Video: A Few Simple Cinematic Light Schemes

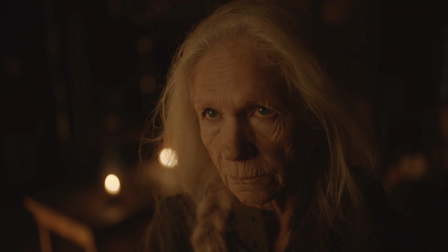(4:02)
Perhaps you heard that side light sometimes looks ugly on the female face, and I bet that you keep to make Rembrandt's triangle on the cheek.
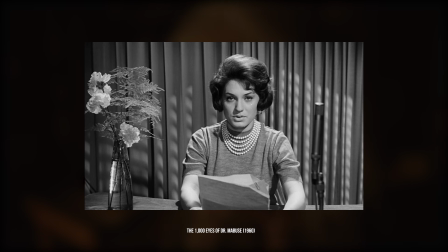(4:11)
No problem, just pay attention on the hardness of light.
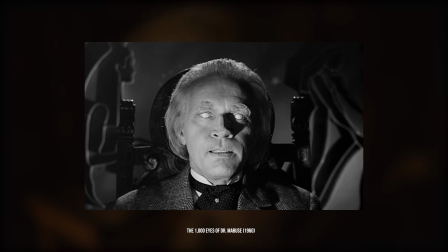(4:15)
Hard light can make the face look ugly and show all skin imperfections.
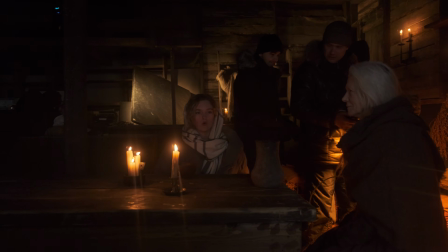(4:21)
And of course, sometimes it's necessary for story or characters.
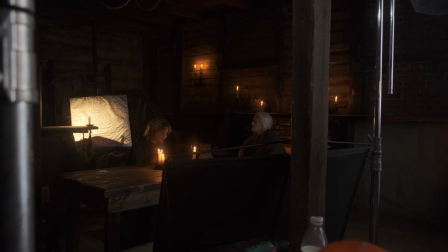(4:26)
But if we want to make cinematic and soft close-up shot, just make your side lights softer.
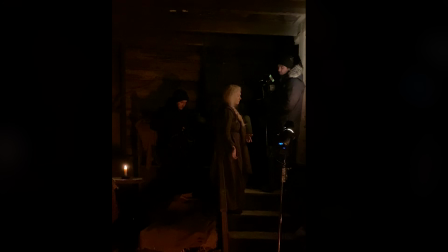(4:31)
I use bounce light from the white foam board.
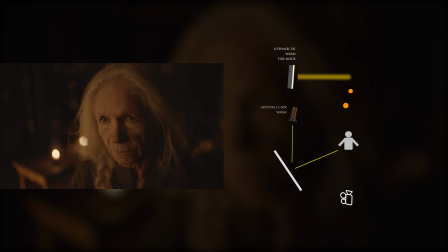(4:34)
Since we shot these in a big space, the diffusion of the side light didn't reach the background, and therefore we didn't block and cut it with flex. Scene number 5. And the last scene. What light setup do you think is here? It was real improvisation since we had a few minutes before dusk ends.
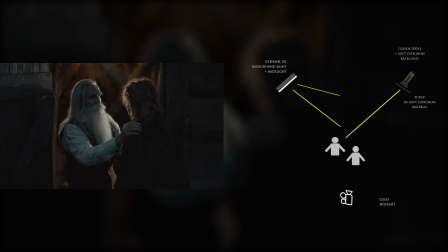(4:53)
The cold and smooth light on the characters is dark skylight. This backlight is Godox 300VL. I made it for emphasizing of the characters, and so that the light doesn't look theatrical and fake.
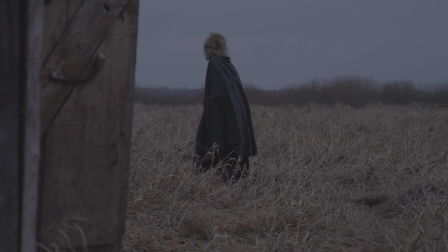(5:09)
I added background light in this scene, just for motivation of the backlight.
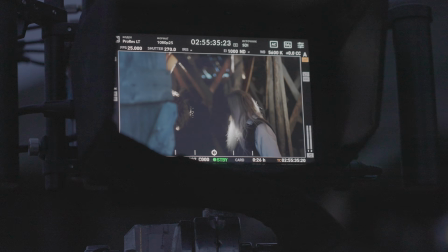(5:13)
I use light panel with soft diffusion filter for it. So, hope this behind the scene was useful for you.
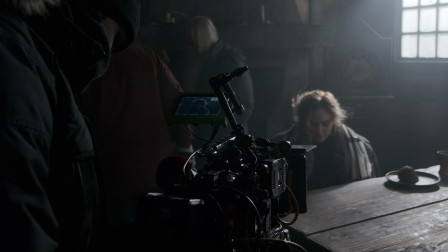(5:22)
Use these tools and tips for your working. Keep making art and beautiful things.
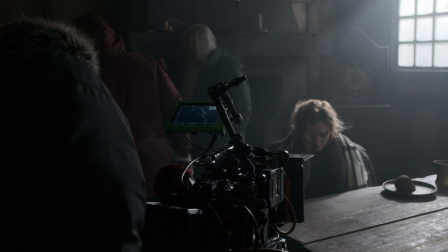(5:27)
See you!